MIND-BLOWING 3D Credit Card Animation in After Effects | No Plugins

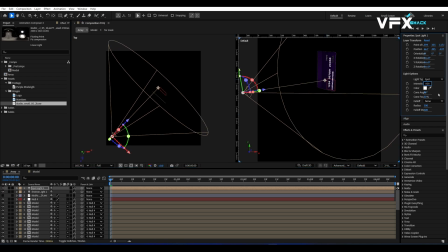4:09 Set the intensity to 800 and change the color to something warm.
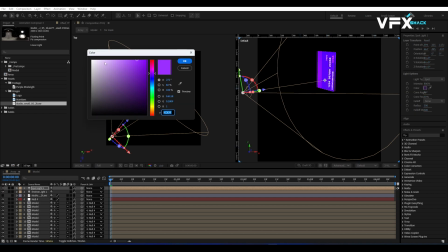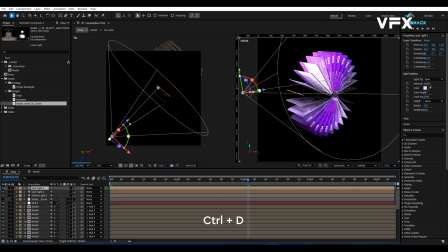4:19 Duplicate the spotlight, move it to the opposite side, and reduce the intensity to 500. Change the color to a darker shade.
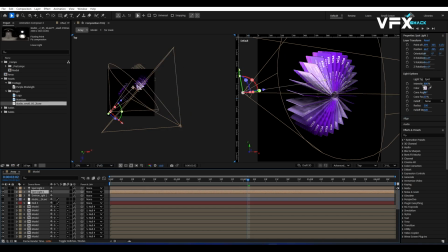4:37 Adjust both lights until you get a nice balance of highlights and shadows.
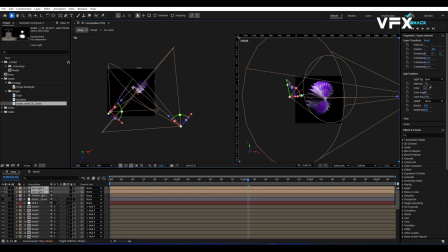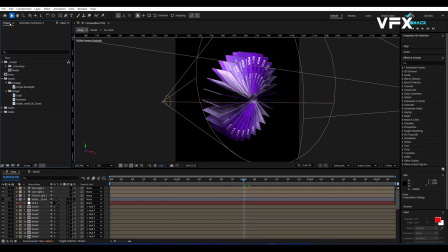4:53 Now let's add some finishing touches. Drop the array comp into a new comp.
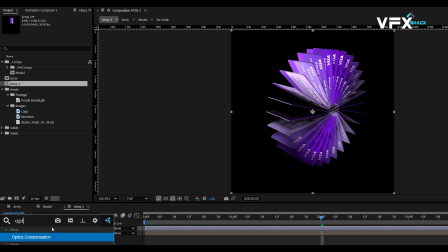5:01 then add an adjustment layer and apply optics compensation. Set the field of view to 15 and enable reverse lens distortion. Next, add the 3D glasses effect and set both the left view and right view to the array comp.
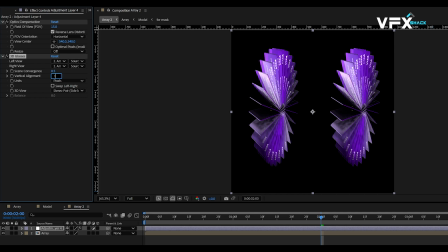5:15 Adjust the scene convergence to 0.5, vertical alignment to 1, 3D view to balanced colored, and balance to 5.
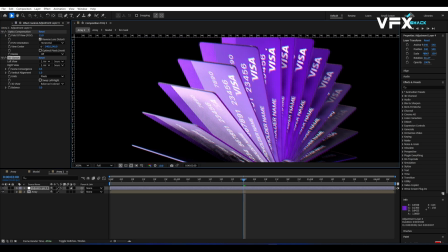5:23 This will create a subtle chromatic aberration effect, making the animation stand out.
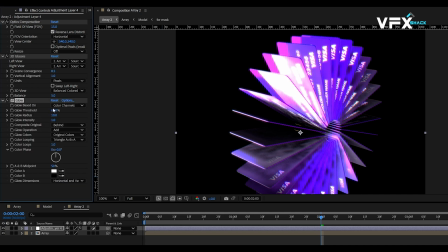5:28 Now, add a glow effect and tweak the settings until the lighting on the cards looks crisp.
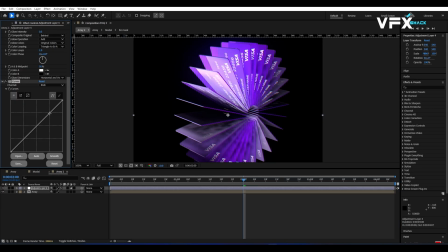5:36 Finally, apply a curves effect to enhance contrast and make the colors pop.
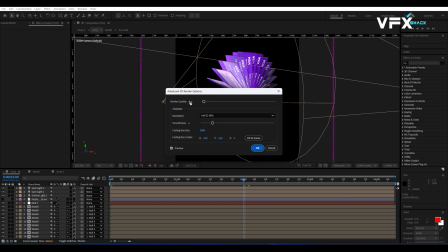5:44 All right, the animation is almost done. Go back to the array comp, open the advanced 3D settings, and increase the render quality to 32.
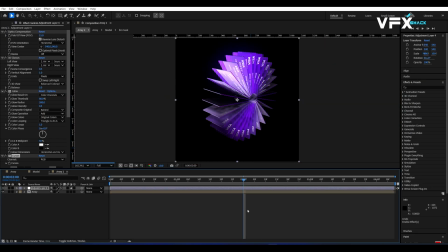5:53 Also, set the resolution to double for a super clean output. Now hit render, and you'll have a stunning credit card array animation ready.
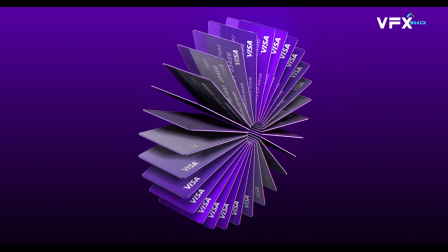6:01 And that's it. You now have a professional credit card array animation in After Effects.
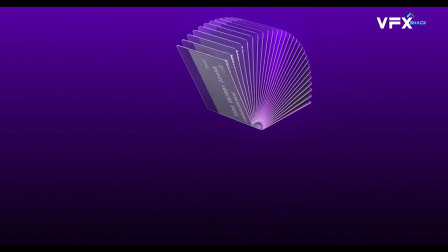6:05 This technique works for any 3D object, so you can experiment with products, logos, or any other 3D model you like.
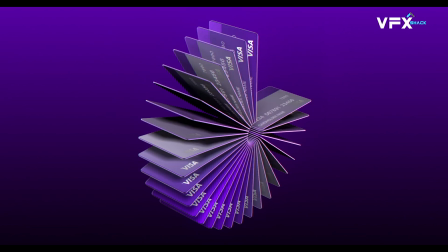6:13 If you found this tutorial helpful, drop a comment, and don't forget to subscribe for more After Effects tutorials like this.
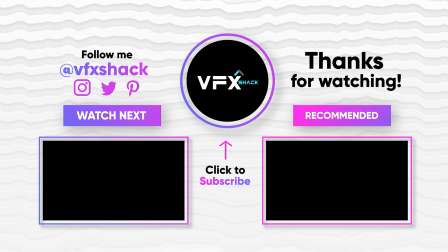6:18 Thanks for watching, and I'll see you in the next one.